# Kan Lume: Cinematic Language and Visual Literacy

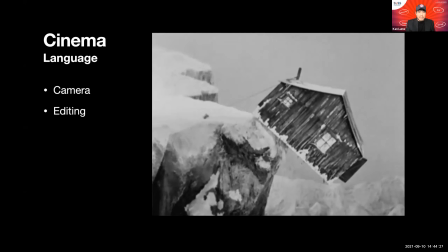In film, you shoot the scene and you manipulate time and space by cutting and splicing together these film images, and that's editing. And in film, you need to shoot with a camera.
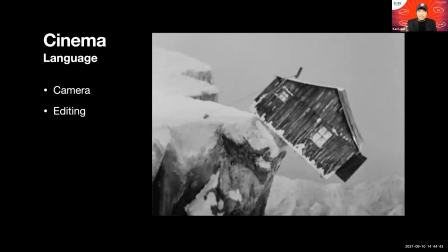And so I'm going to be talking about visual language as it pertains to these two distinct elements of cinema.
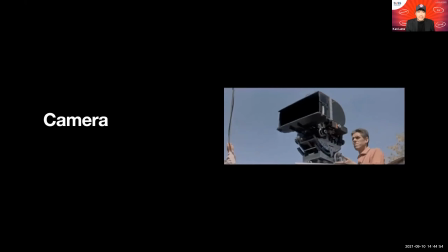Let's think for a moment about the camera. The camera is where the audience perspective is. You put, as a director, as a filmmaker, you put the audience in the lens of the camera. And so whatever you do to the camera, you do to the audience.
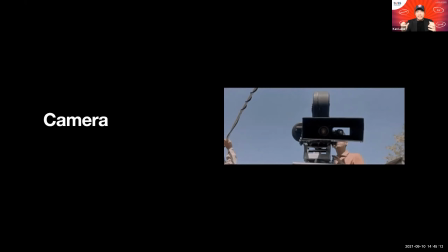If you move it a certain way, the audience are jolted about a certain way. My very first film, The Art of Flirting, was a very undisciplined, unruly film because it was my first film and I wasn't sure what I was doing.
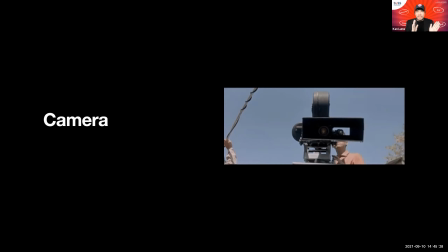And I was shooting my film in a point and shoot style, a very documentary. Something interesting happened, I would pan my camera quickly, handheld because I had no budget. And whenever something else happened on this side, I would move my camera this side.
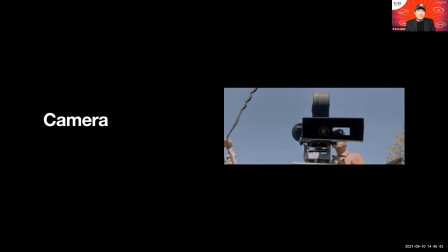And it was a film that traveled quite widely. And in one of the screenings in Norway, I got feedback that one of the audience members actually vomited. And I do hope it was because of the camera moves, not the content. So that's what happens when you move the camera, you move the audience.
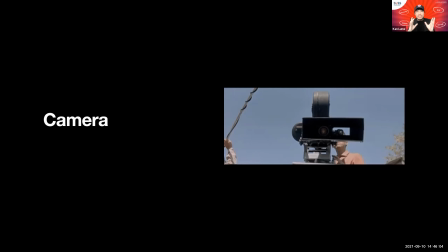If you were doing like what I did, a constant dizzy camera, then your audience gets jolted about.
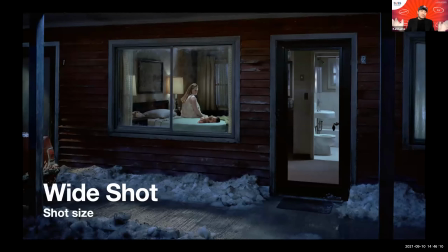So with this in mind, I want to go through with you a few of these shots and what are the psychological implications, the meaning, the communication behind each shot. You have the foundational shot, the wide shot.
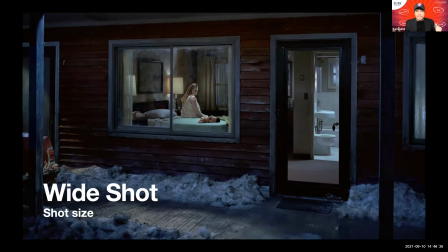This is a shot that you would say that it's borrowed from the theater because you would see the stage. In this sense, you would see the floor. You would have the set design.
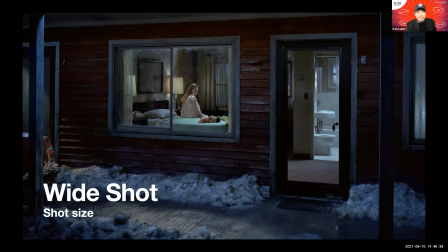You would have the lighting and the characters. The wide shot is a very formalist, classical shot. It allows the audience space and time to look around.
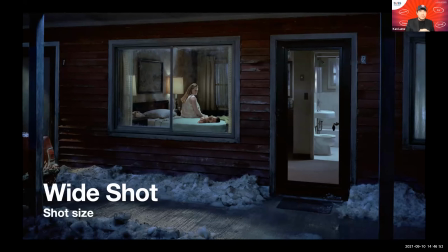10 of us can be looking at this very same images, but we will look at it in a different order, right? Some of us will start with the toilet and then we'll move to the lady on the bed. We'll take a closer look at the child on the bed.
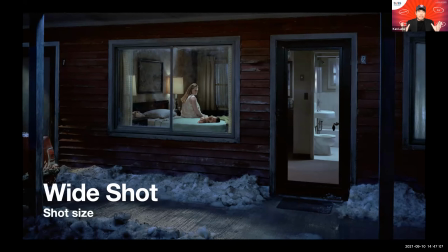So the wide shot is a very traditional shot. It helps to establish the mood of the scene. And it can be also a very calming shot, a very mature kind of shot.
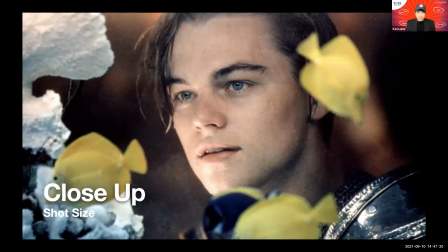In contrast to that, you have the communicative power of the close-up. And the close-up, you are looking at the landscape of the human face. As the saying goes, the eyes are the window to the soul.
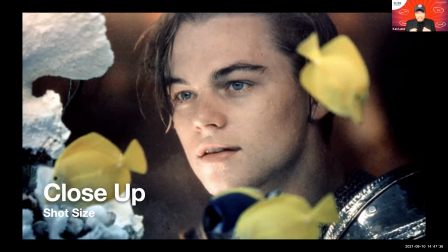And really, when you have an effective close-up mixed together with an expressive actor, what you get is a real sense of identification. What you get is this real sense of empathy. And that's what the close-up can do. And that's why it's very often used.
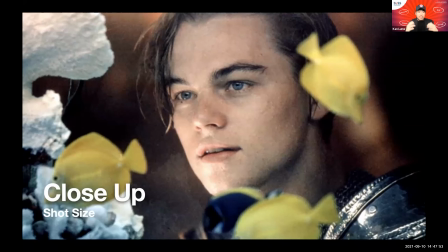In fact, when television came along, in order to attract the people at home to stay and watch, they would often film entire scenes with close-ups because of how expressive it is. But the example that I gave, The Art of Flirting, my first film, it was mostly in close-ups.
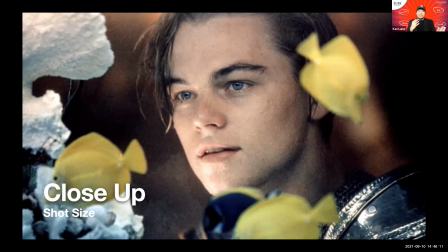And sometimes you want to give the audience a breather. You want to take a step back to the wide shot. So a varying of those two is important.
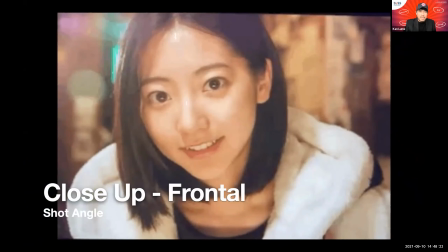You can even put the audience right inside the action.
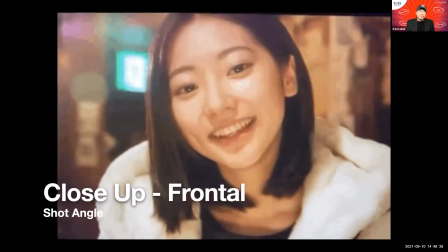If you have a character looking directly into the camera, what are you doing to the audience?
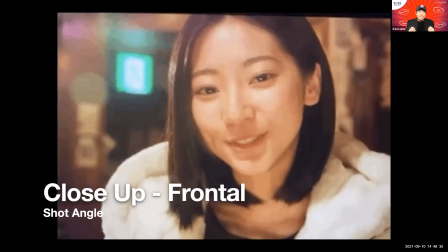You're communicating, they're no longer just observers, but now they are participants in the scene.
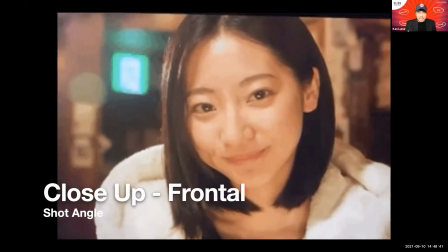So you're communicating to them whatever it is that they are looking at. In this case, in a romantic comedy, the charm of the character who's looking and smiling at you, the audience will feel it.
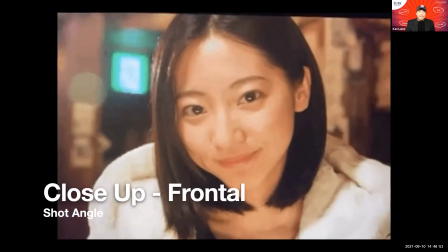Gives you a very strong sense of intimacy. If you have it in a different genre, maybe a horror film,
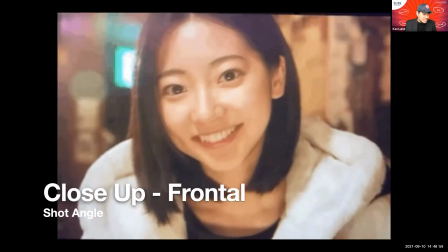and you're staring right down a monster's face, it would be very intimidating.
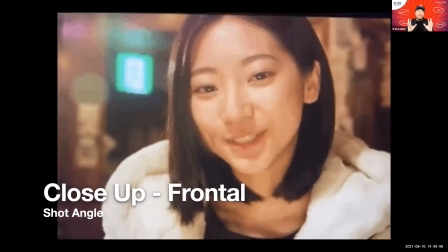So just by shifting the angle of the camera alone, the visual communication changes drastically.
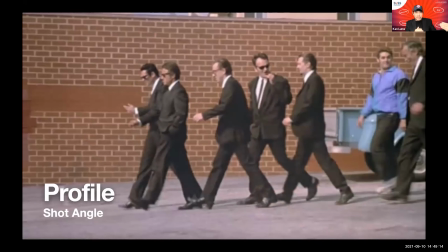If you look at a character from the side, you go from the frontal and you switch 45 degrees directly looking at characters from the side. You can feel that because their eyes are obscured, they are now, you're now observing them from a distance.
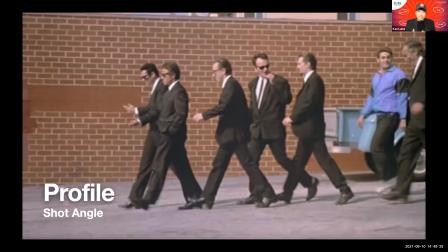You're now observing rather than feeling what they're doing. So this shot would be perfect in communicating, look here, observe these people, what are they doing?
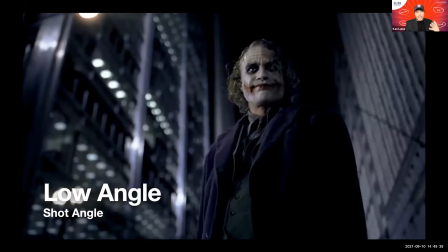Of course, you can also move the angle and change the angle of your camera. In a low angle looking up, you put the audience in a position of a child looking upwards. And it implies to the audience the sense of power and superiority of this character.
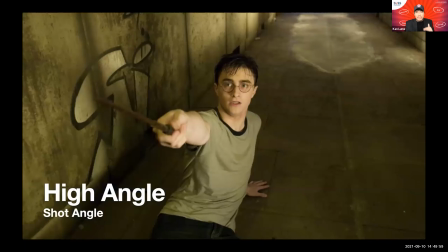The reverse is true. If you have the camera looking down at the character, you communicate a sense of vulnerability. You really get a sense that this character is in a position of weakness.
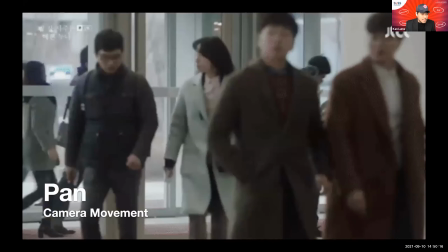Now let's talk about camera movement, which truly is a unique feature in cinema. You will not get camera movement in books, in theater, even in comic strips.
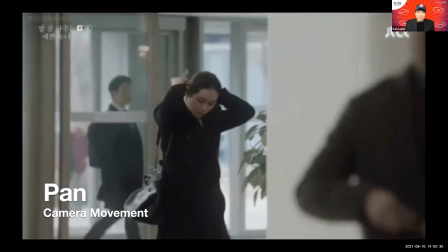One of the most basic camera movements with very strong communicative power is the pan, which you see here.
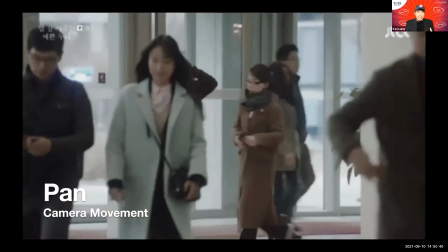The position of the camera remains the same on the ground, and there is a move from left to right or right to left.
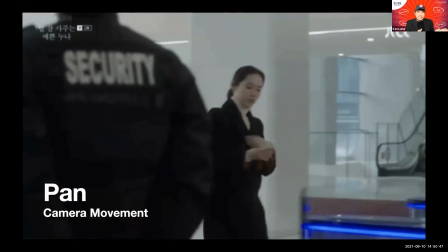And in a crowded scene like this, when a camera pans to follow the character, what does it say to the audience?
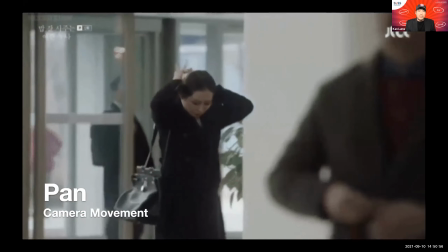Because the character is motivating the movement of the camera, we are suggesting that take a look at this character, she is important.
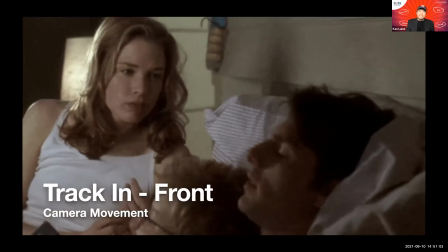Here's one of my personal favorites.
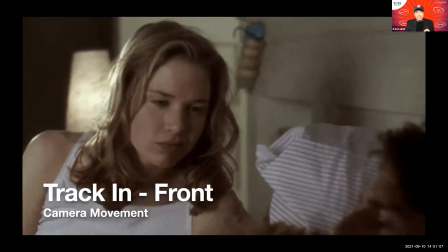You can communicate so much without any words.
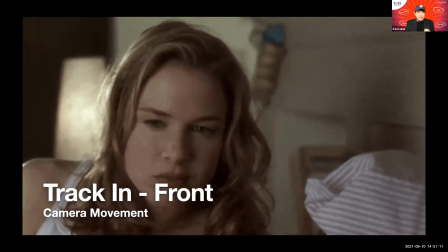This is what we call the Trackin or the push-in.
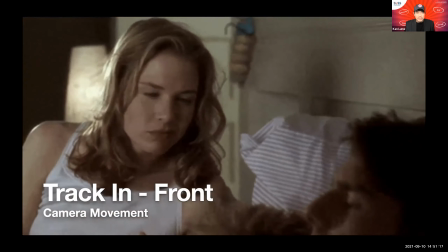And this is used when there is a moment of revelation, when you want to convey this intrinsic realization.
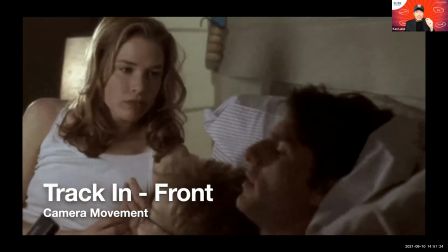It's like a light bulb moment where the character realizes something important.
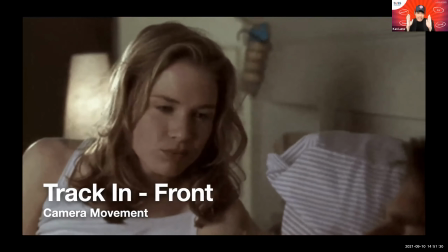And if there is a synergy between the camera moving in and
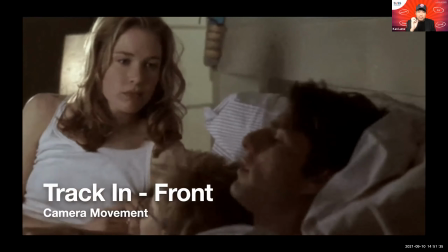pausing at the same time that the character realizes the important thing in the scene,
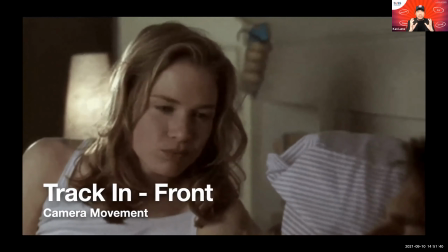then the audience will catch it, and the audience might even come to the exact
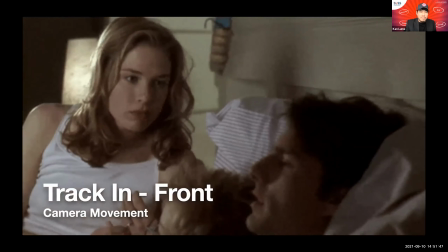moment of realization at the same time as the character. A very beautiful and elegant way to communicate with the camera.
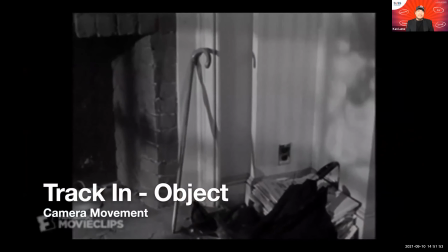You can, of course, track in towards an object as well.
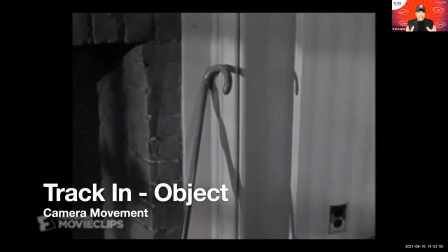And in a lot of whodunits, murder mysteries, you track into the murder object.
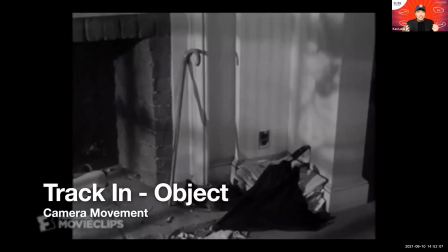And in this case, again, it communicates to the audience a sense of, look at this, pay attention to this object.
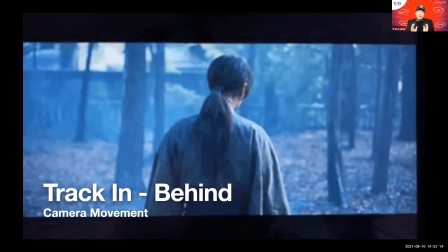Now, again, notice how the psychology of each of the shots change the moment you change the movement or you change the angle.
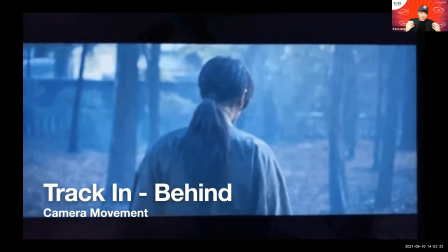Here you have a track in as well,
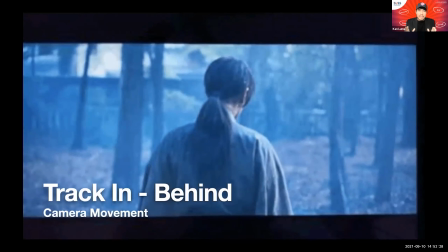but instead of tracking in towards the face of a character, you're tracking in from behind. Now think for a brief moment, what does this shot say?